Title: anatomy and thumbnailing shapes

Hey folks, welcome back to class today. The online proportion um, of our concept design course, and so today we're going to be studying two things that seem very different, but actually they very important to our assignment and environment, and placing our character in an environment that's somewhat unfamiliar to them. So we're going to start with looking at our main character that we've been designing, and I'm going to start breaking down somewhat of the anatomy, not by name or anything like that, just by shapes and how that might help you further develop your character, and then also understand how that plays a role in stylistically and physically in your environment, both at the home environment and of course at the in the environment that's somewhat foreign to them or brand new. Um, how those things might change over time. So let's get going on it.
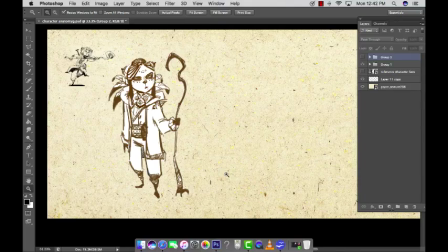[1:21]
All right, so here we have our main character, or my main character for um, the series that I'm creating here.
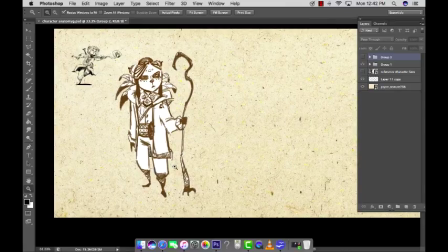[1:30]
So this is what I've decided as, for the most part, my final look without really blocking in any of the colors yet. And I want to really start to show the purpose of several things.
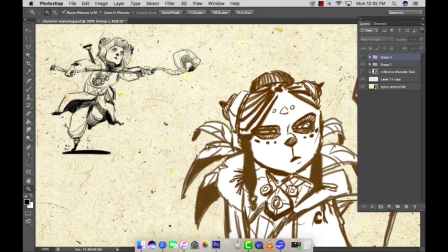[1:46]
Like, obviously, this character is very clothed and has a lot of things happening,
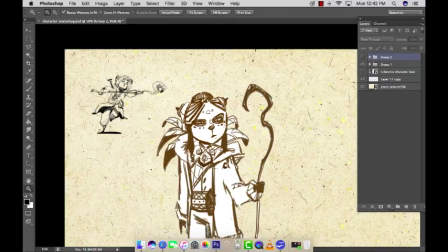[1:50]
and that's more for relationship to culture and your audience.
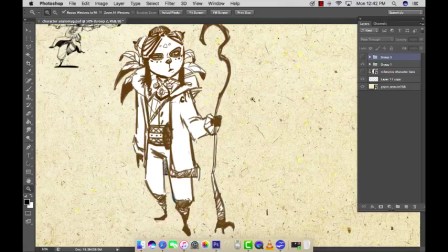[1:57]
And so, as you can see, this character is pretty roughly drawn, and so what I wanted this character to look like is someone that's young, but also has deep wisdom, nomadic kind of wisdom.
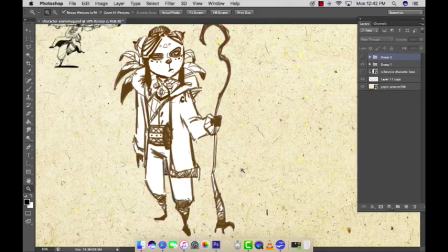[2:13]
The character is meant to be one that can kind of somewhat exist in every organic environment, and the challenge is going to be how she exists moving forward into more non-organic environments.
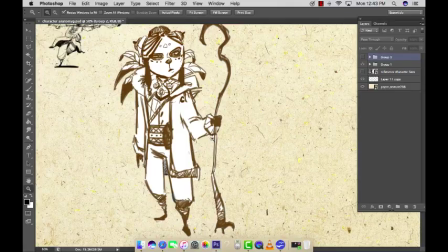[2:29]
So you can see she's quite decorated. She's got a, like a fairly average body type size.
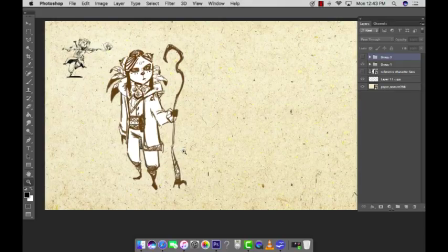[2:39]
Quite a bit of expression and mood to her. And now what we're going to do is we're going to take her and I'm going to show you how anatomy works with this character. Just kind of like the bone structure, but also and muscle structure mostly actually. But so let's get into that.
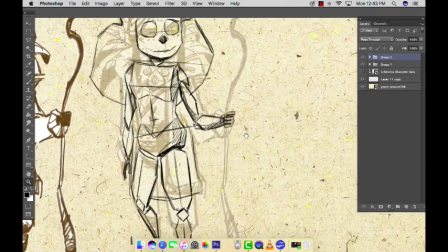[2:57]
So what I've designed here is a real basic breakdown of this character
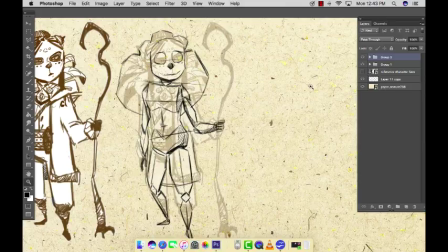[3:06]
in her pose.
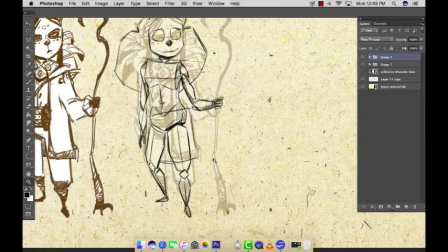[3:07]
And I tend to really navigate towards seeing characters, especially when they're as cartoony as this, as shapes, more than I would see them as actual anatomy.
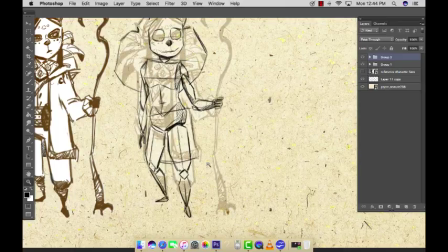[3:23]
But it's all based on anatomy, so you're learning where to push and pull things quite a bit, and that's how you would animate that character. And obviously, you would love to study anatomy as much as you can so that you can make better choices in a character such as this.
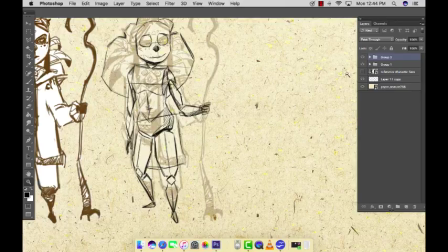[3:41]
So what we're going to do is I'm going to show you a little bit about why I've designed her the way I have.
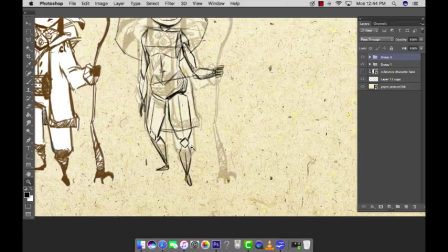[3:52]
I do want her to be a nimble kind of character, so let's start at the feet. Someone who's on their toes quite a bit. You think of things like ballerinas, people that are swift-footed, such as a ninja or something like that.
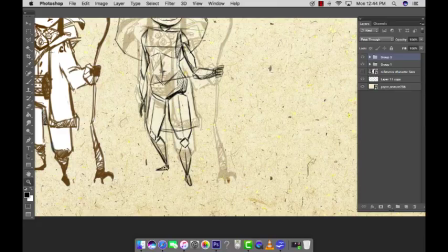[4:11]
And so I wanted to focus on making something that wasn't too difficult, not too complex. She's just got really small, tiny feet and basically moves on her toes quite a bit. Quite balanced though, so has a little bit of a wider stance.